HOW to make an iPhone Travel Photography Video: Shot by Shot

So I get a lot of questions from viewers all the time. How do I make a travel video?
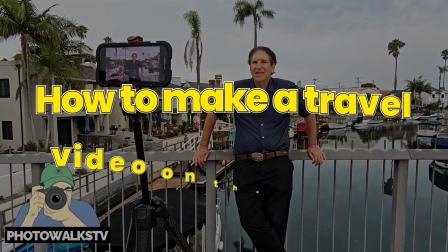4s
How do you make a travel video? What gear do you use to make a travel video?
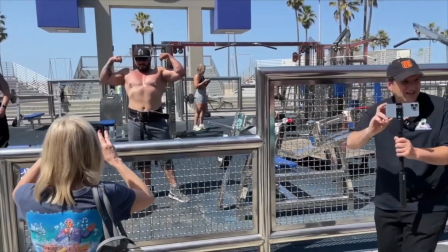8s
So I thought, hey, okay, let's answer everybody, but let's answer them a little differently than the standard YouTube video.
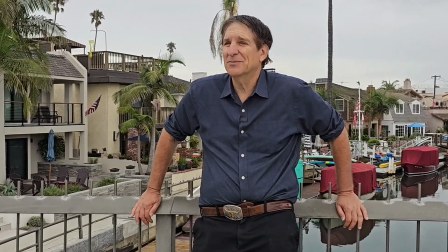16s
There are so many 5 great tips, 10 tips, 25 tips on how to make a great travel video.
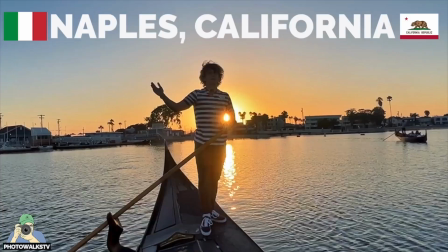23s
I'd like to go one better. You just watched my travel video about Naples, California.
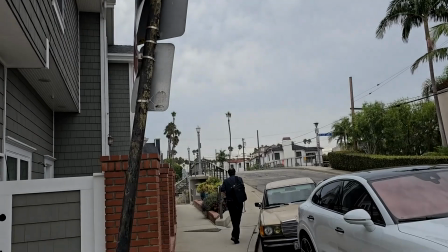28s
Now, let's do a complete behind the scenes and show you shot by shot how we got every shot in the video.
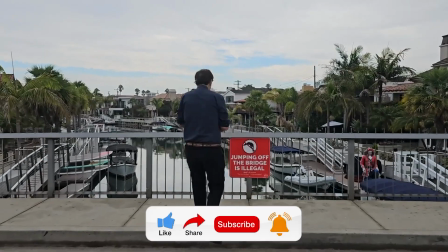35s
So if you haven't done it already, please do me a favor. Please like, please share, please comment.
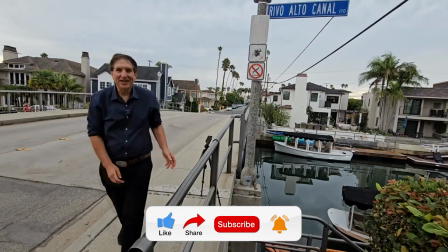40s
Please subscribe to PhotoWalks TV right here on YouTube. Okay, so we begin when we want to do a travel video by asking a question.
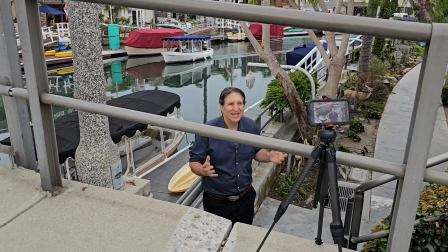48s
What is our story?
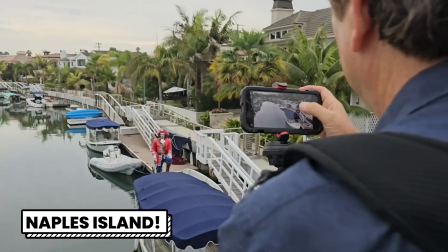50s
Well, here it's Naples Island, this little enclave of Long Beach, California, where we're going to see boats going up the water.
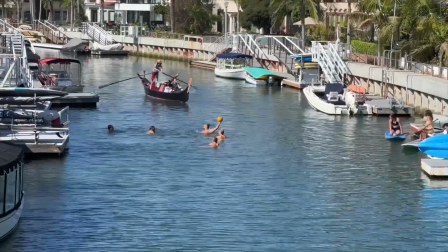58s
We're going to see paddle boarders. We're going to see Duffies. We're going to see gondolas and all the street signs in Italian.
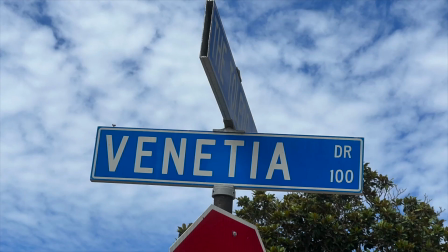65s
Pretty cool stuff, right? So to start one of these travel videos, I will begin with research at home in front of the computer, looking at tons of websites.
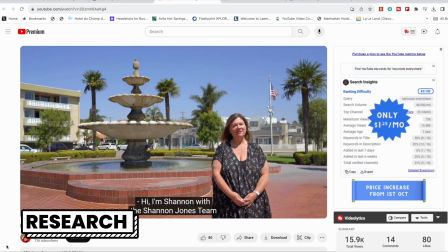76s
I'll watch every YouTube video that's ever been done on Naples Island, get some ideas on locations and where I want to go, and really think about my shot list.
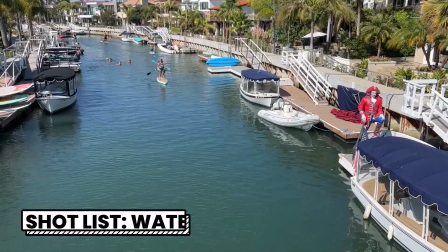88s
So what are our shots? I want to see an expansive shot of the waterway. I want to see the homes.
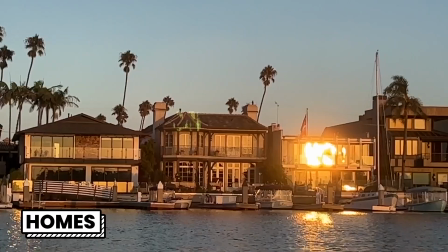93s
I want to see the beauty of Naples Island. The first decision when you do a travel video is, are you going to open up with a bunch of pretty pictures and a voiceover, or some pretty pictures and a stand-up?
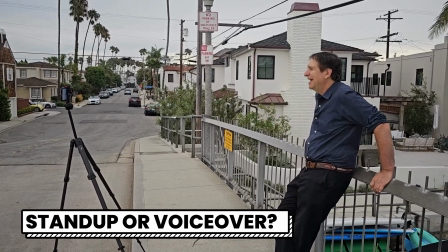104s
This is what's called a stand-up because I am standing up talking to the camera. And when you do that stand-up, you want to show that you are there.
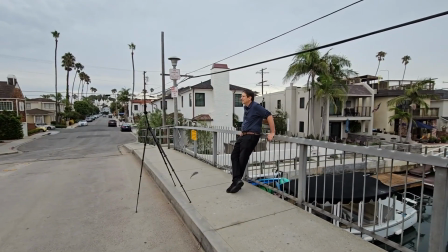112s
You are in the heart of it, and I'm in this wonderful little place called Naples.
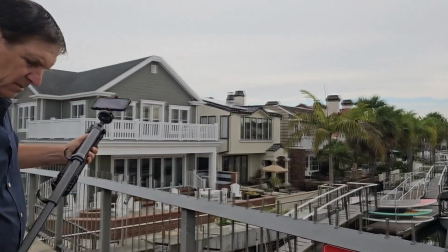117s
So in doing the stand-up, I basically had 2 options. One is the wonderful fountain right in the center.
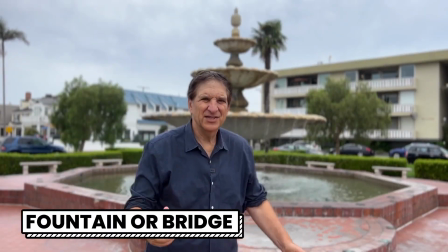125s
It really screams Italy. Or right here overlooking the water.
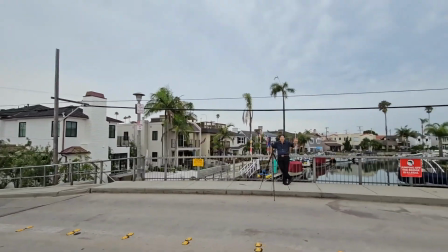130s
I tried every angle here. We tried that way and that way and that way. So as you can see, it's a lot of trial and error to find the right shot. That's the sort of first thing you do when you do a stand-up. That way, that way, that way, that way, that way.
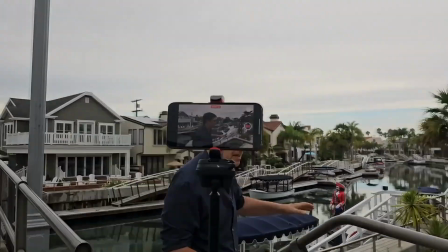145s
We like this way. And I chose this for a specific reason.
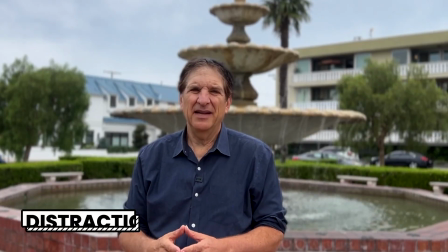148s
If I was going to stand next to the fountain, it's going to be hard to get me and the fountain in the same image without all this stuff coming out of my head.
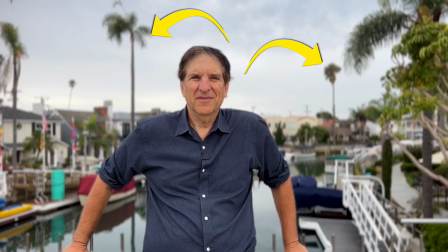155s
Here, I'm in between some palm trees. When I first did the shot over there, I only got part of the palm tree, and that kind of upsets me.
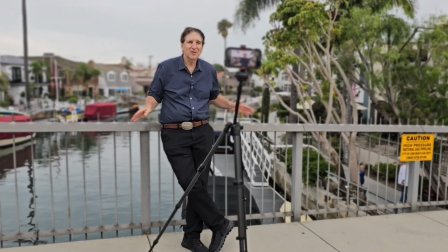162s
I like to see the complete palm tree or no palm tree at all. So that's why I chose this specific location.
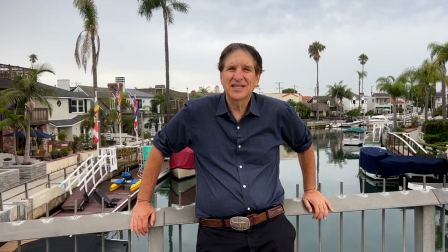169s
One big pro tip is when you're doing these solo shots and you want to talk to the camera and you want to make sure that you're in,
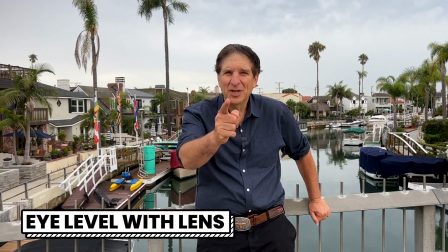176s
if you're eye level with the lens, you're in pretty good shape.
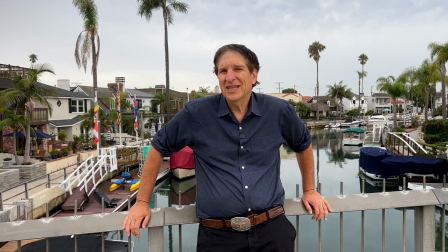181s
You could do the selfie mode. I don't really like the way it looks because the regular camera is sharper.
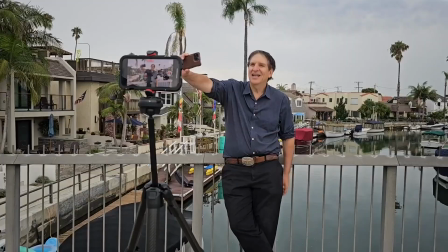188s
I also don't like this. A lot of people will do this and talk to the camera that way.
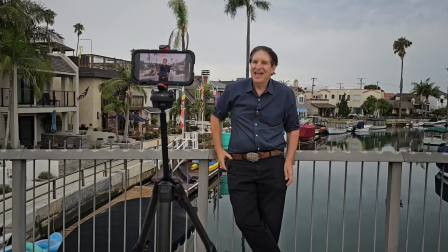192s
I don't like my arms sticking out like that. And I think it just looks better when it's on a tripod.
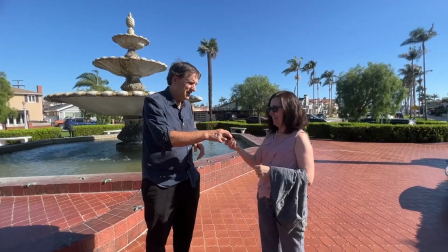198s
When we met up with the photographer Lana,
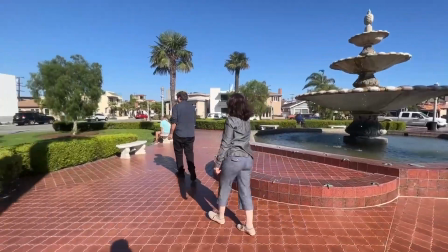200s
we did do a shot in front of the fountain because she had noted that it was the most photographed spot in Naples.
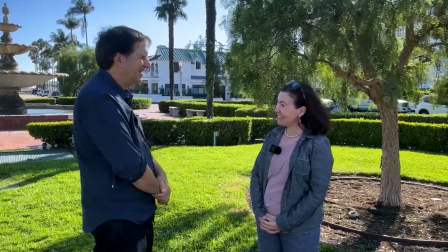208s
But notice that we're not standing right in front of the fountain. We're to the side in a little patch of shade.
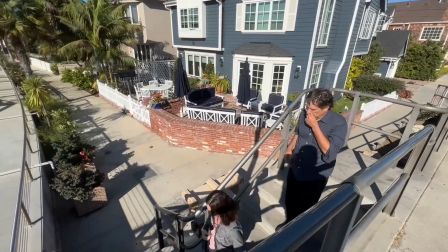214s
Later, we walked down to the canals, and again, shade is your best friend for the most even, people-pleasing lighting.
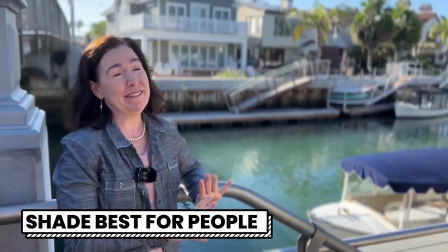222s
So I put Lana all the way to the side into a little patch of shade without getting me in the shot because I wanted her to look her best.
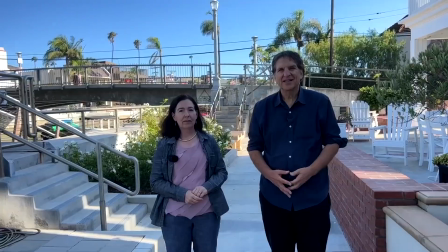230s
There is a little height difference between the 2 of us. It's a situation that I've come across a few times.
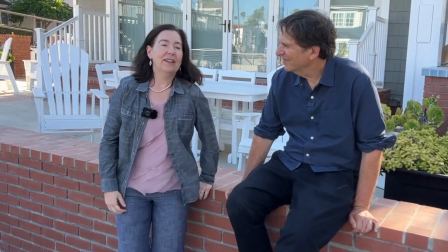237s
And to make it less obvious, we try to have a seat.
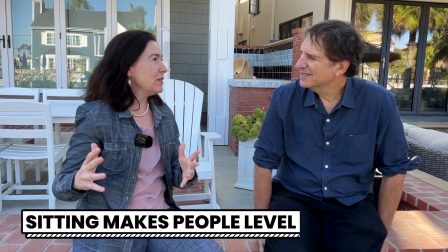240s
Tall people and people who are not as tall can look like they are pretty similar heights when they're sitting anywhere, really.